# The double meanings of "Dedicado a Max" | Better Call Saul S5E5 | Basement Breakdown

Hey, everybody. I hope you're sitting down. More importantly, I hope you're side-sitting down. I got about 30 minutes away from the kids.
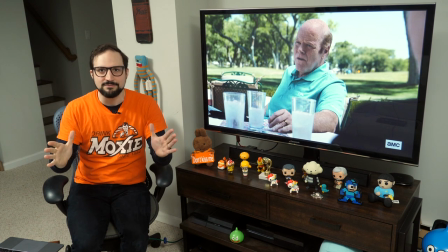0:06 I'm John Tatey. Let's quickly have another Basement Breakdown. Okay. Season 5, Episode 5, Dedicato a Max.
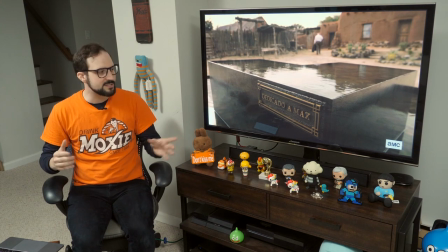0:18 The title often invites us to look for double meanings, plays on words, and this plaque on the fountain certainly lives up to that tradition.
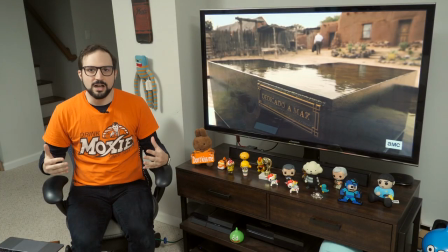0:26 But I'm gonna build up to that by taking stock of Mike halfway through Season 5.
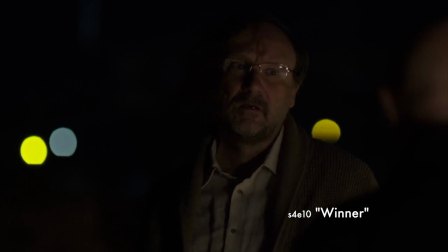0:30 Season 4 ended with Mike shooting Verner in that heartbreaking scene in the desert.
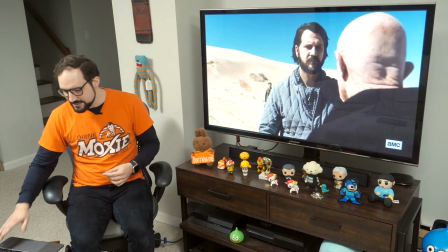0:36 Verner was the closest thing Mike had to a friend. And in the season 5 premiere, we get a glimpse of Mike's state of mind. I think there's an important exchange here in the desert when one of the construction crew comes up to Mike and says to him, He was worth 50 of you.
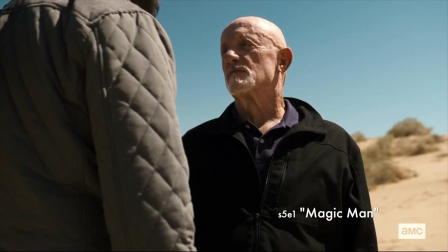0:50 He, meaning Verner, was worth 50 of you. Mike's reaction indicates that he probably agrees with this valuation. Maybe he even finds it a little high.
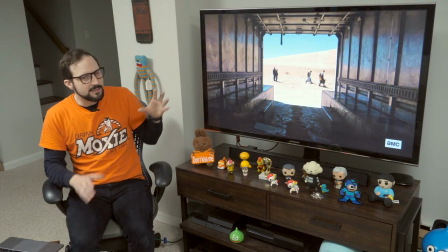0:59 And that scene ends with this shot from inside the truck that I think captures Mike's emotional state of being right then.
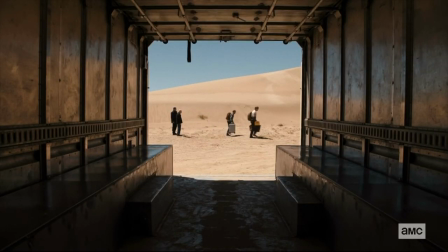1:06 He feels small, empty, boxed in. That would be bad enough. I have to imagine that killing your friend on behalf of a drug lord leads to some pretty profound grief. But Mike also, of course, carries around this longer-lasting, deeper wound of his son.
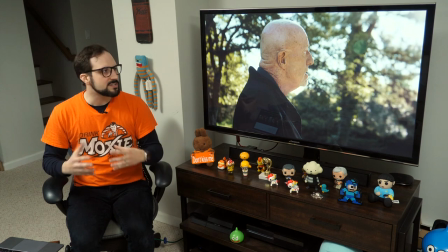1:22 The late son who followed Mike into police work. the son who Mike failed to protect from dirty cops.
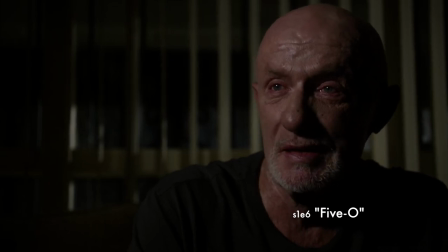1:28 Dirty cops like himself.
I broke my boy.
This is the story we saw in the first season episode 5-0. That wound gets re-exposed in the treehouse scene that took place in 50% Off.
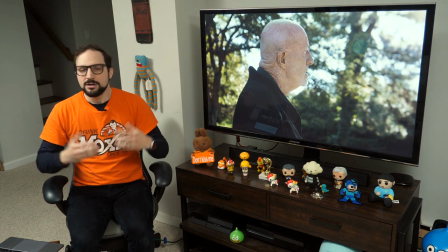1:40 Mike's granddaughter Kaylee is asking about her father. He was a good cop, right? And you taught him, right?
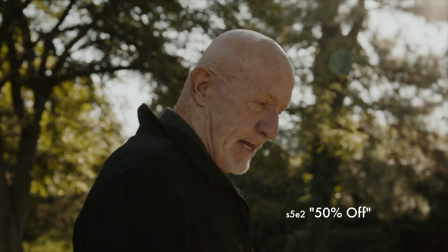1:46 And then she says, But the bad guys got him?
I told you to make those even.
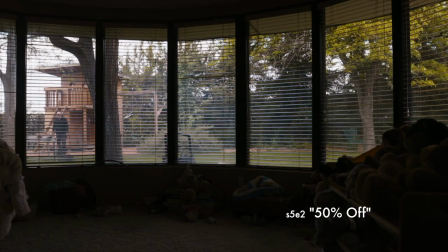1:51 In that moment, there's nothing left in this world for Mike, and this is why he blows up. He's just hitting an emotional bottom, because Kayleigh is his last human connection in the world, the last thing giving him some sense of purpose and hope. When she gives voice to this intense self-judgment that he's worked so hard to overcome, it sets off the self-destructive spiral that we see in this season, and that ultimately lands him at the Gus Fring South of the Border Rehab Center.
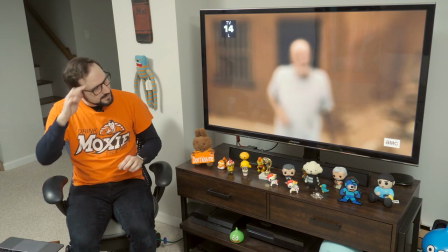2:20 Which brings us to this episode, Dedicato a Max.
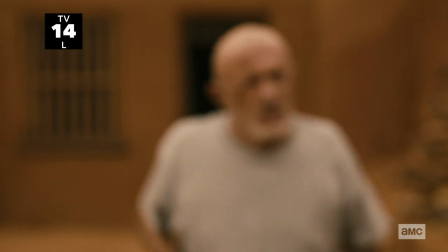2:23 And the first shot of this episode is Mike emerging from this darkness and slowly coming into focus.
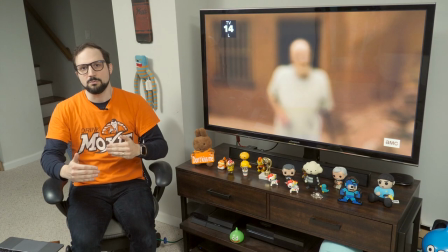2:29 And I think it sets up an arc in this episode when Mike brings himself into focus.
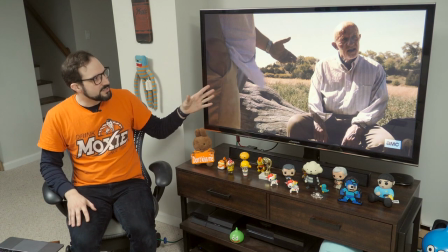2:34 His first step is deciding to live.
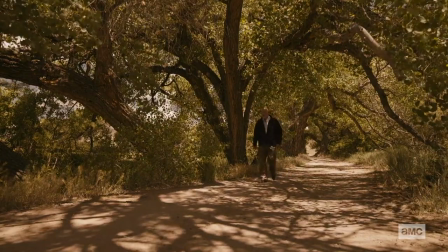2:37 When we see Mike step out on this excursion to nowhere, I think what we're seeing is Mike stepping out to take a look at death, really.
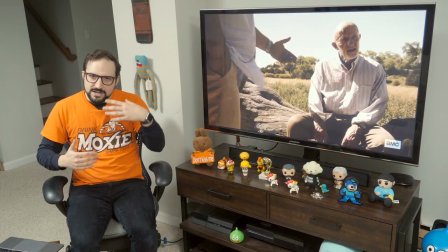2:45 He wears khakis, a light shirt, a dark jacket. uniform that Mike wears when Walter White kills him in Breaking Bad.
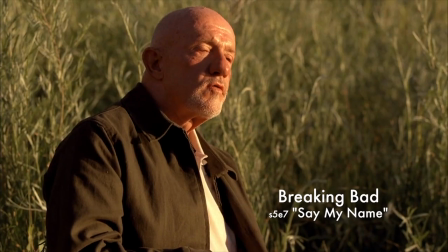2:53 Shut the fuck up.
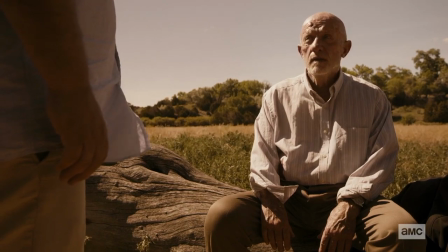2:59 Let me die in peace.
So even though we know this is not when Mike dies, it does have the specter of death hanging over it.
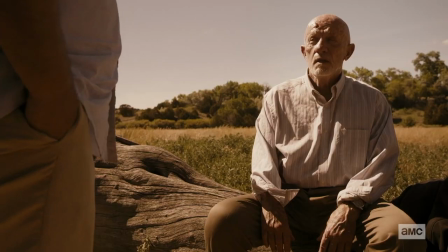3:06 When the doctor asks Mike, will you allow me to keep you alive, Mike agrees, but I think he doesn't yet really know why.
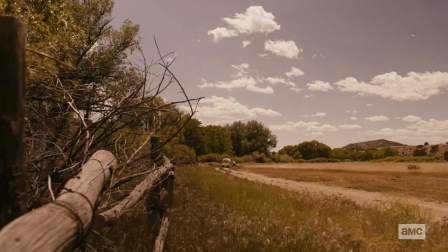3:14 Throughout this episode, we see Mike asking, why am I here? Why save me? What am I worth to Fring? because in Mike's calculation, he's practically worthless.
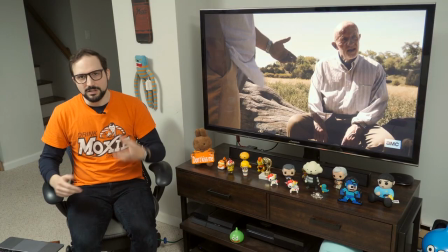3:23 So why live? Well, he gropes his way toward an answer.
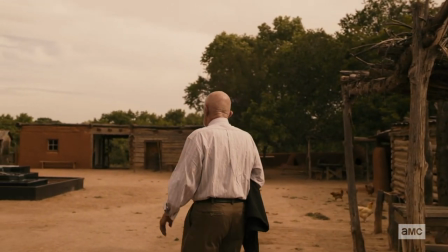3:27 Maybe his outlook starts to shift when he emerges from getting stitched up for the second time and comes to this beautiful fountain.
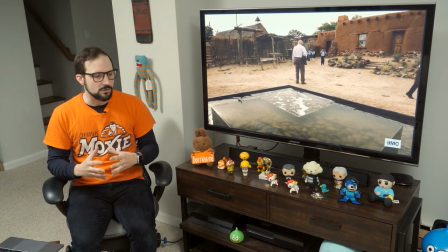3:34 There are water images throughout this episode. Mike's caretaker offers him a glass of water.
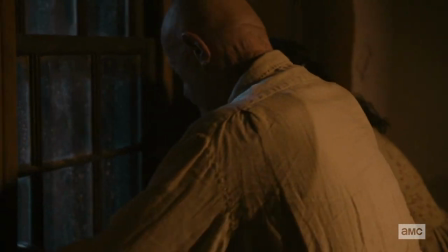3:39 Water pours into the house during that rainstorm.
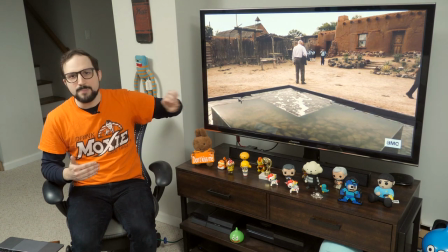3:42 I see it as a cleansing force, and perhaps it even has a baptismal quality to it, at least as applied to Mike.
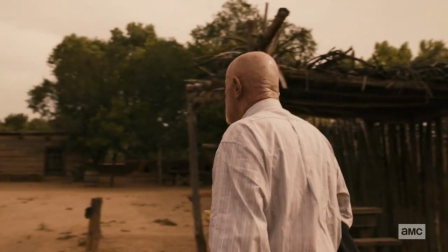3:49 An important caveat, and we'll get to that. Mike approaches the fountain holding this black jacket.
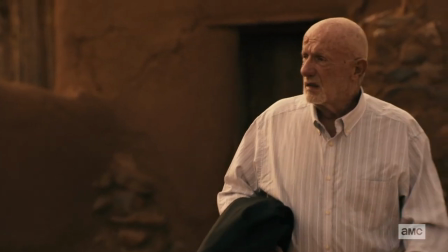3:54 I see it as a blob of darkness on the screen, and he's holding against his wound in this defensive posture.
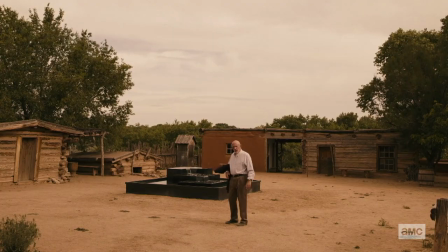4:01 He uses this darkness to conceal his wounds.
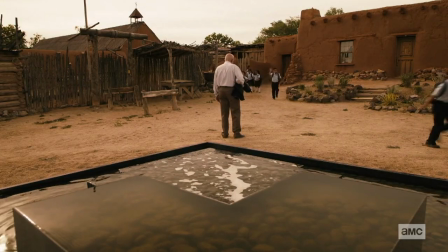4:04 Then we come to that shot of Mike directly in line of the water flow as he has what could be seen as a cleansing moment.
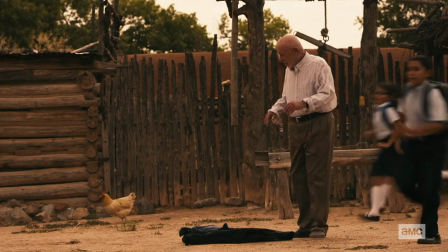4:12 These kids come running through. A girl bumps against him. her blue backpack falls to the ground, and so does the darkness Mike was clutching.
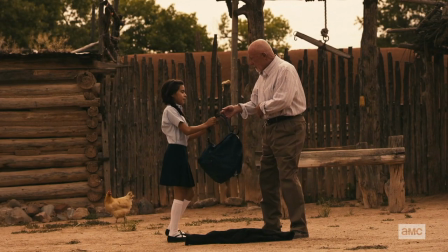4:20 And what does he pick up first? The backpack. He helps the girl, who's about Kaylee's age and to me is a clear stand-in for his granddaughter.
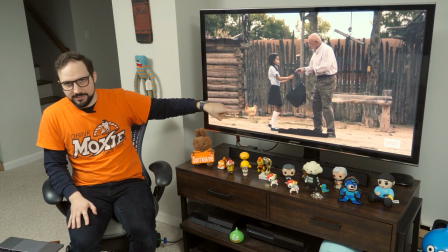4:29 And by the way, speaking of stand-ins, in the background there's this red and gold rooster looking on. How perfect—sometimes you just get lucky when you're shooting something—but how perfect that the rooster looks on as this exchange is happening. The rooster suggests a role for Mike, a way that he can keep going. He can operate on the red and gold side of society and still watch over from a distance, protect Kayleigh, keep her on the blue side.
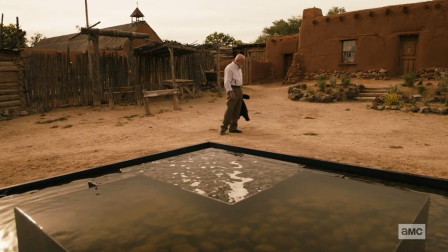4:53 He doesn't necessarily have to taint her. As he walks away, he carries the black jacket away from his body. The darkness is still there, but he's not clutching it so tight. Most importantly, he's not using it to conceal his wound.
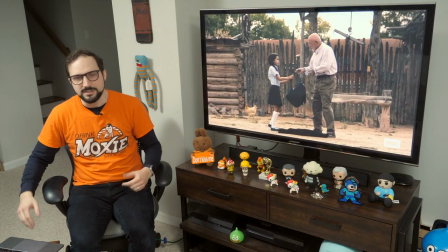5:05 He's letting his vulnerabilities be exposed to the open air. And then we see it.
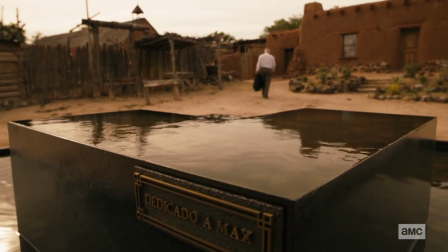5:11 Dedicado a max. Now, the plaque has a literal meaning related to Gus Fring's history, and we'll get to that, but we see it first in this episode in the context of Mike.
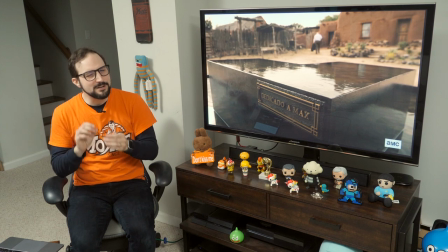5:22 What does it say about Mike? Well, in the context of Mike, I think you can read it with just a tiny bit of wordplay as dedicated to the Max. Not only is this what Gus sees in Mike—he sees him as a dedicated soldier— but more to the point in this moment, it speaks to Mike's dedication to Cayley. Whatever Mike thinks of his past mistakes, he can find a sense of purpose in that maximal dedication he has to his granddaughter. It's what can give him life right now.
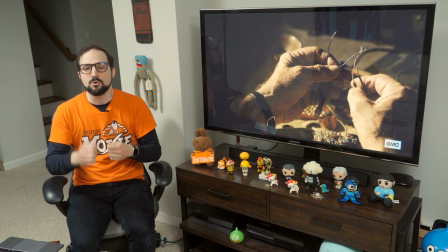5:49 Look, it's not an instant epiphany that comes over Mike, because he does spend some more time banging himself against the walls of this cage that he sees himself in.
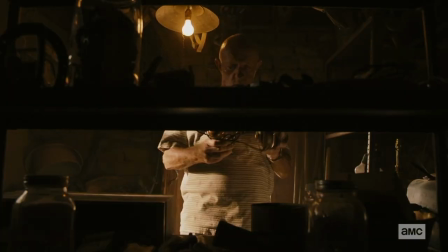5:57 We have this great misdirection where we think it's gonna be another MacGyver Mike sequence,
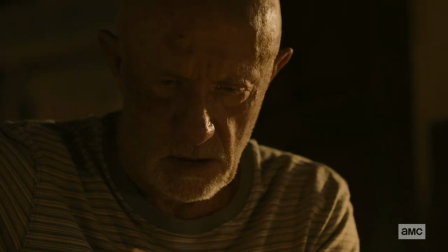6:02 and he's crossing the wires and we've got that industrial tinkering music going on, and then his caretaker just plops the phone charger right on the table,
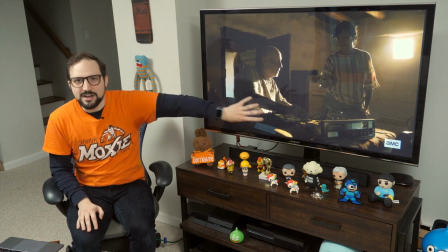6:11 right? The message is that this, this taking apart the radio, this scheming, Mike, that's not what you're here for. He's directing all his energy outward. He wants to make the call out, right? And she says, fine, go ahead, because you're not going to get any answers, right? And the Gus Fring call does prove to be a dead end. Remember what she said to Mike early on in this episode, local calls only. The only one who can answer Mike's questions about himself are himself. He has to make the local call.
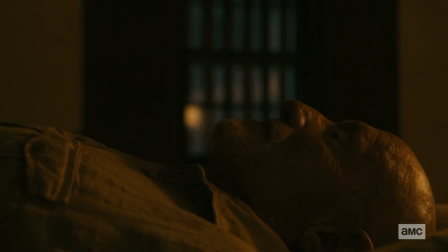6:40 And indeed, his focus does shift to the local. He allows himself to simply be still, to heal, to find himself again.
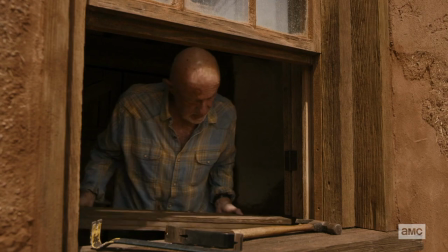6:46 He throws himself into fixing the windowsill, clearing out the old rotten wood, and then we have this shot of him putting in a fresh new plank.
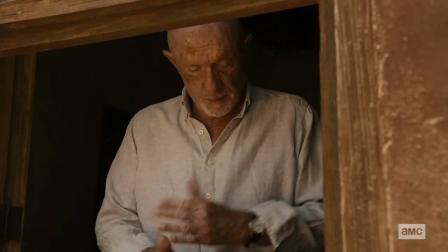6:55 It's a visual echo of the last thing we saw him do with Kayleigh when he slid a
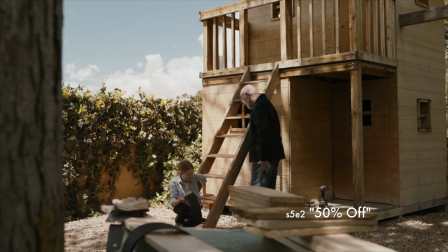7:00 plank of wood about the same size in to give her a step up to her treehouse.
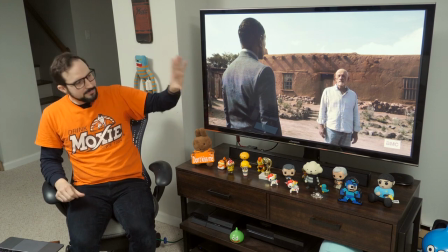7:05 So now we see Mike, newly cleansed, come to his meeting with Gus. Light shirt, light pants.
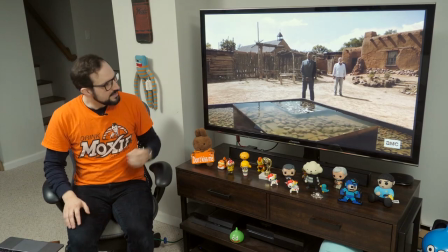7:11 The darkness seems to be purged from him. And here is Gus, standing in the line of the water's flow.
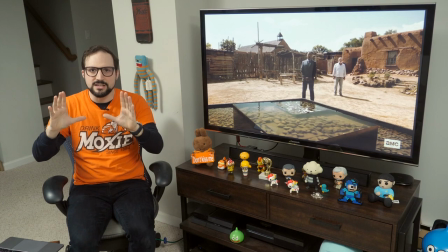7:16 In fact, watch here as they use staging,
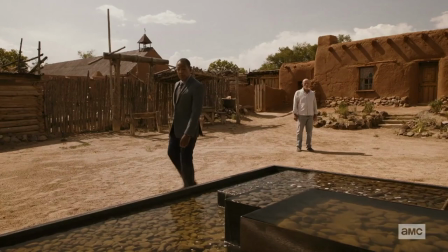7:19 a camera move, and the geometry of the fountain to make it seem like the flow of the water is following Gus as he moves. just great shot making. Is Gus too being cleansed? Well, I don't think so. The Fountain has a very different reading for Gus, because Dedicado a Max is a reference to Gus's former business partner, his late business partner, Max.
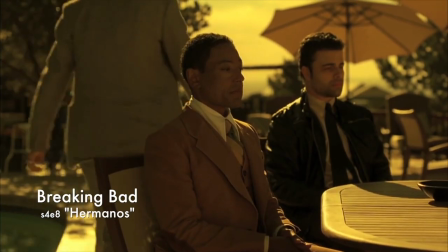7:41 And Gus considered Max like a brother. He's the other hermano in Los Pollos Hermanos, as we learned in the Breaking Bad episode entitled, appropriately enough, Hermanos.
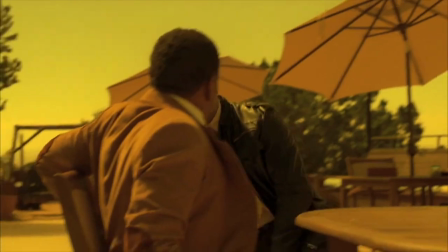7:51 In that episode, in a flashback, we saw Gus watch Max bleed to death after Hector Salamanca shot him in the head at Don Eladio's pool.
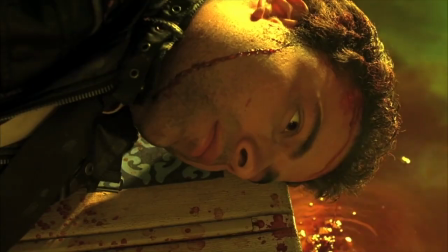7:59 When your friend bled out at a pool while you watched, how dark is it to build a water feature in his memory?
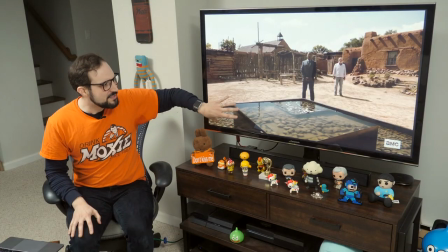8:06 It's pretty dark, in my opinion. So for Gus, this fountain is an object of pure revenge.